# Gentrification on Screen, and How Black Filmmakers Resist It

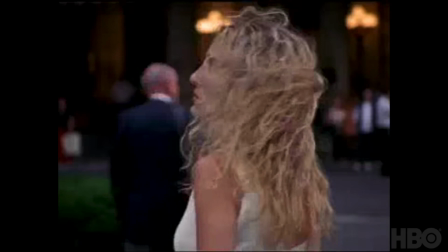[0:03]
People always say that New York was the fifth character of Sex and the City, but that's only a half-truth.
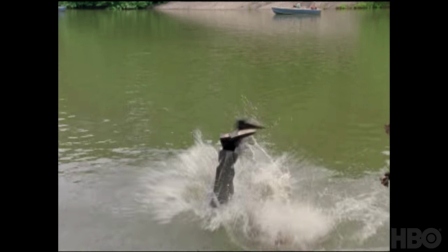[0:09]
New York was never fully there, because in reality, half of the city's population is Black and Latinx.
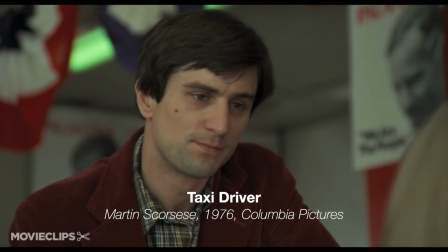[0:16]
Those faces never showed up on screen.
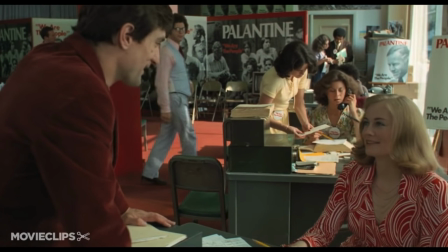[0:19]
Throughout history, white people have always had easier access to roles of power in the entertainment industry, and racialized issues always take the back seat.
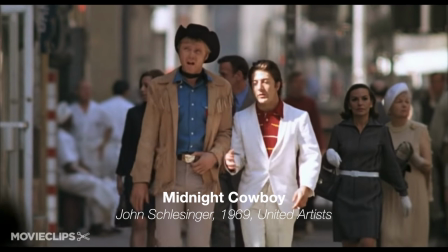[0:27]
So it's no surprise that in popular film and TV, when we see gentrifying cities on screen,
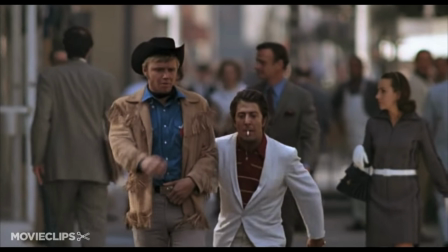[0:33]
the populations hurt by that process are completely erased.
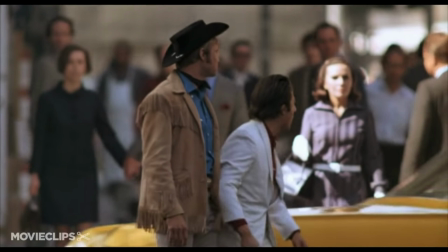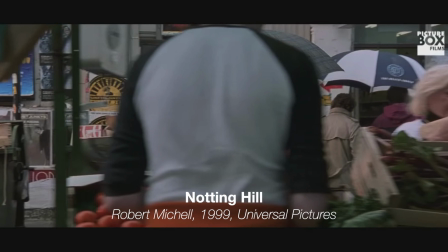[0:42]
Take Robert Mitchell's Notting Hill. It's a beloved 90s rom-com, and much of the appeal comes from its idealized London background.
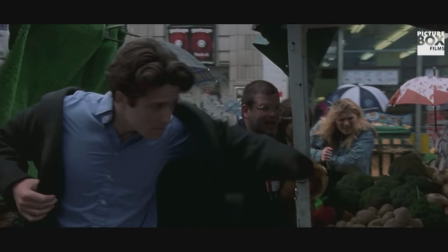[0:50]
But Notting Hill, the real-life place, is a district in West London where so much of the city's black population lives.
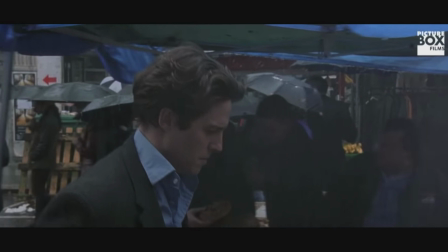[0:55]
Almost none of them are visible in the film.
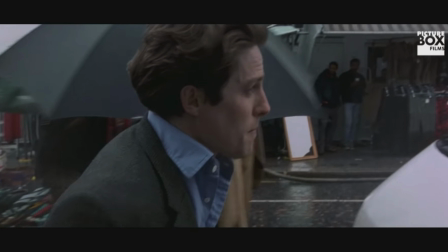[0:59]
In one of the film's most iconic moments, Williams strolls through the Portobello Road Market in despair as the seasons change to show the passage of time.
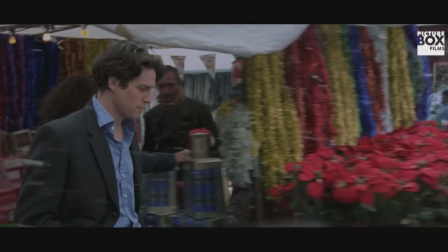[1:07]
The sequence highlights signature moments of each season, like buying Christmas trees in the winter.
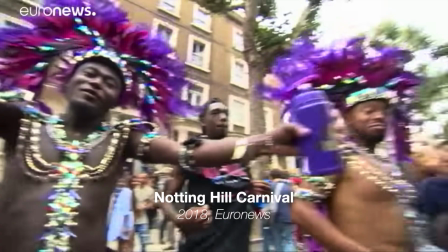[1:12]
Very few of the vendors and market-goers are Black, and beyond that, Black traditions are invisiblized.
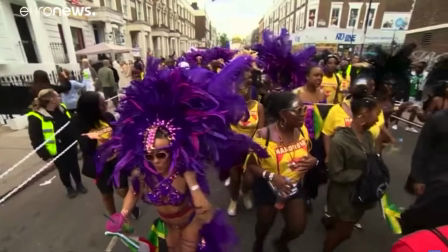[1:18]
The Notting Hill Carnival, a massive annual celebration of the British West Indian community,
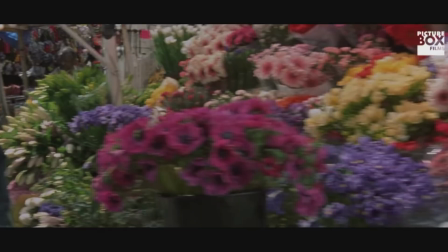[1:24]
would have been a logical choice for summer, but instead, summer is just represented by an abundance of flowers.
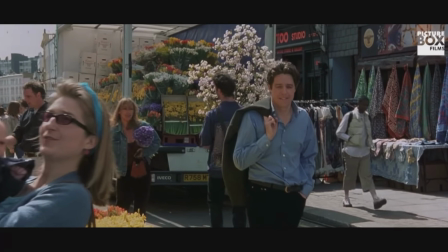[1:30]
And when you realize that Notting Hill's black population has decreased by over 40% since Robert Mitchell excluded them from his film,
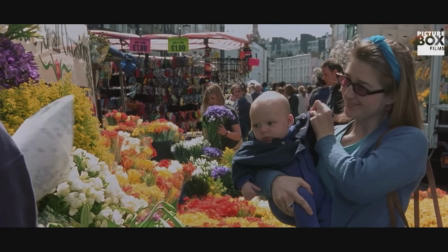[1:37]
it becomes clearer how white directors, writers, and producers can be complicit in real-life gentrification.
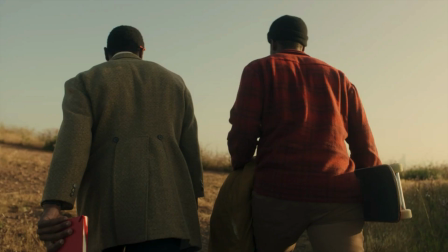[1:45]
But in contrast to these examples, there are also some by black filmmakers that tackle gentrification head-on.
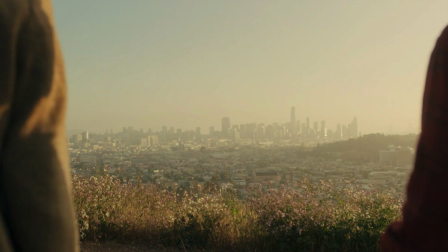[1:52]
Many of these have come out of the San Francisco Bay Area, one of the most rapidly gentrifying regions in the country.
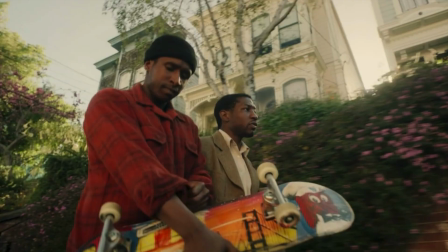[1:57]
The protagonists are black and working-class people who confront the tension of watching their homes change around them.
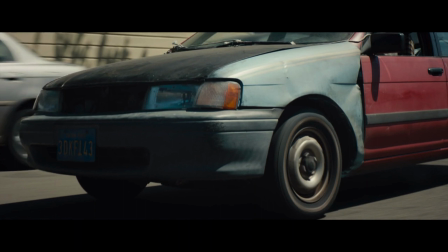[2:06]
City montages, complete with upbeat music and recognizable tourist attractions, are a staple of popular filmmaking.
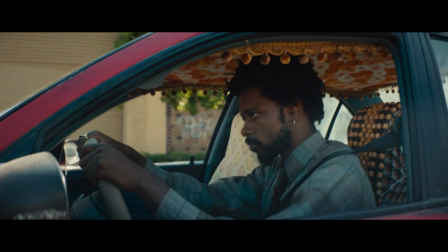[2:13]
But some directors use the opening minutes of their films to show a different side of their cities.
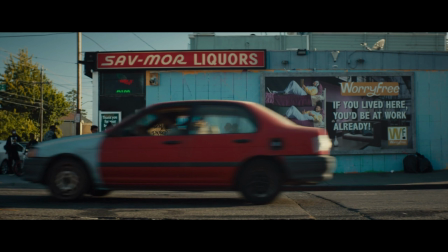[2:18]
In Boots Riley's Sorry to Bother You, Cassius Green drives from his home in a garage his new job in downtown Oakland,
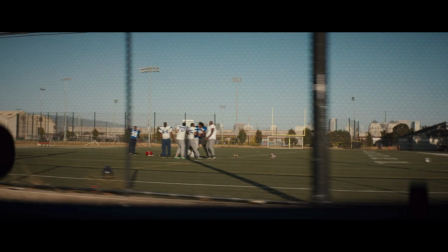[2:25]
puttering past homeless encampments and liquor stores in his beat-up car.
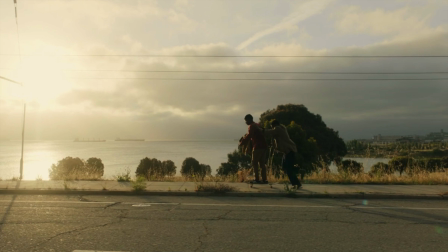[2:30]
In The Last Black Man in San Francisco by Joe Talbot, Jimmy and Mont skateboard from the polluted waters of the bay to the heart of San Francisco.
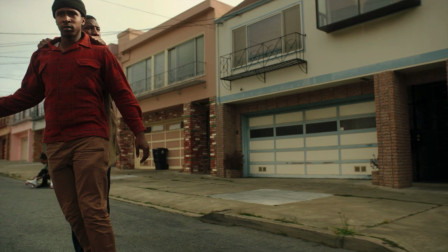[2:38]
They pass by unappealing construction sites, illustrating the way the city builds into black neighborhoods and pushes people out.
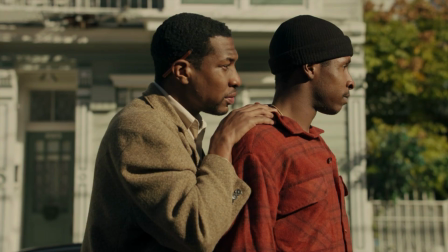[2:46]
But both Riley and Talbot are doing much more than just showing the difficulties of people who often ignored in film.
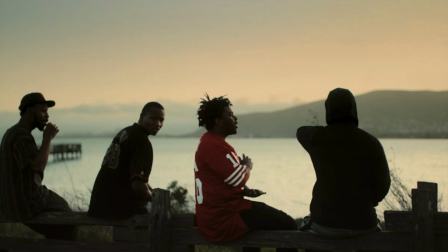[2:52]
They're celebrating those people.
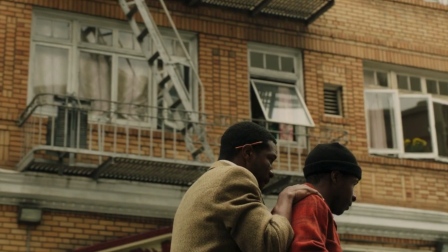[2:55]
Beautiful, smooth, slow-motion shots portray joyful black faces at the beginning of Jimmy and Mont's journey,
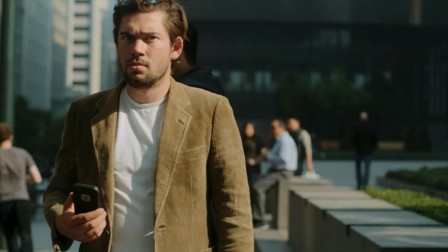[3:02]
then judgmental white faces as they enter gentrified areas.
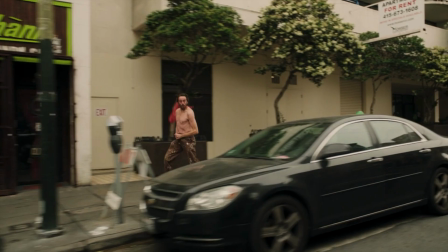[3:05]
The black residents enjoy themselves, not minding Jimmy and Mont's presence, while the white people address the camera, and therefore the characters, showing their distaste.
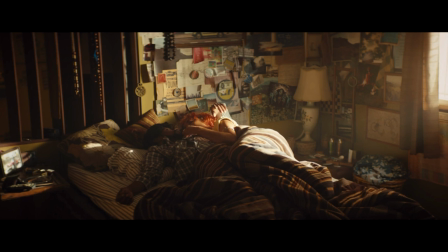[3:16]
In Sorry to Bother You, Cassius's home is filled with soft, warm, light and calming patterns, he's comfortable within this space.
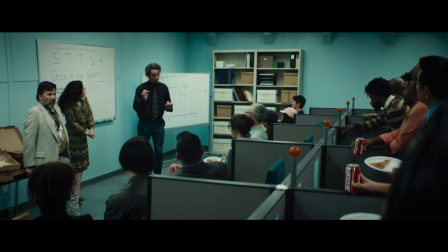[3:23]
But his office space is cold, claustrophobic, and bland, because when he ventures into downtown Oakland, corporations control the narrative.
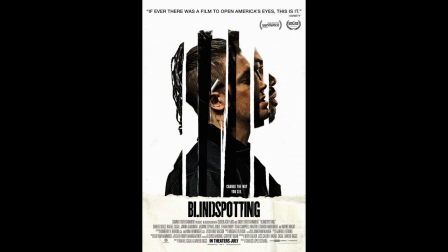[3:31] When you claim that money is a sale, cha-ching.
Carlos Lopez Estrada's Blindspotting uses color in a similar way.
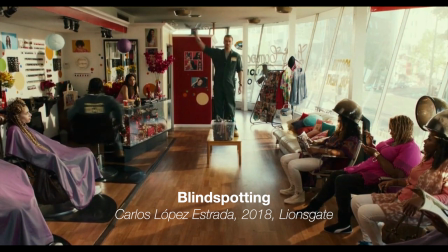[3:40]
In the light-hearted comedic scene, two lifelong best friends, one black and one white,
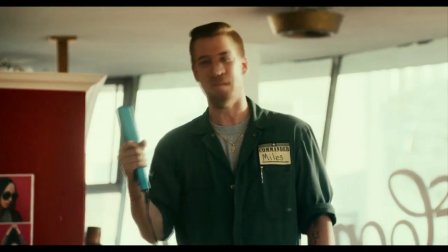[3:45]
enter a black beauty salon to try to sell hair straighteners to a room full of women.
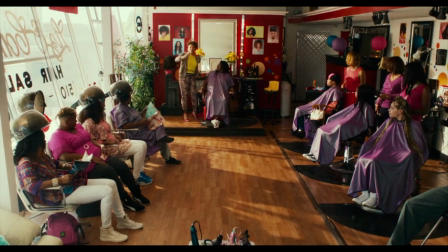[3:50]
Even though they bicker for the whole scene, there is once again a feeling of comfort from within the audience and the characters,
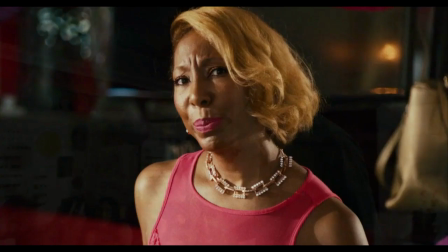[3:57]
emphasized by the colorful, warm tones that paint the vibrant room. This is their space, seemingly untouched by gentrification.
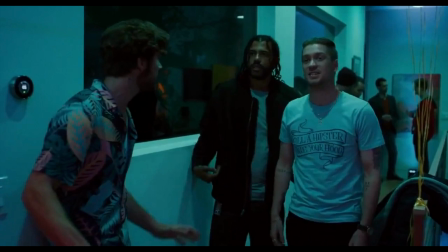[4:04]
Later in the film, the main characters go to a party in a big new house filled mostly with white people.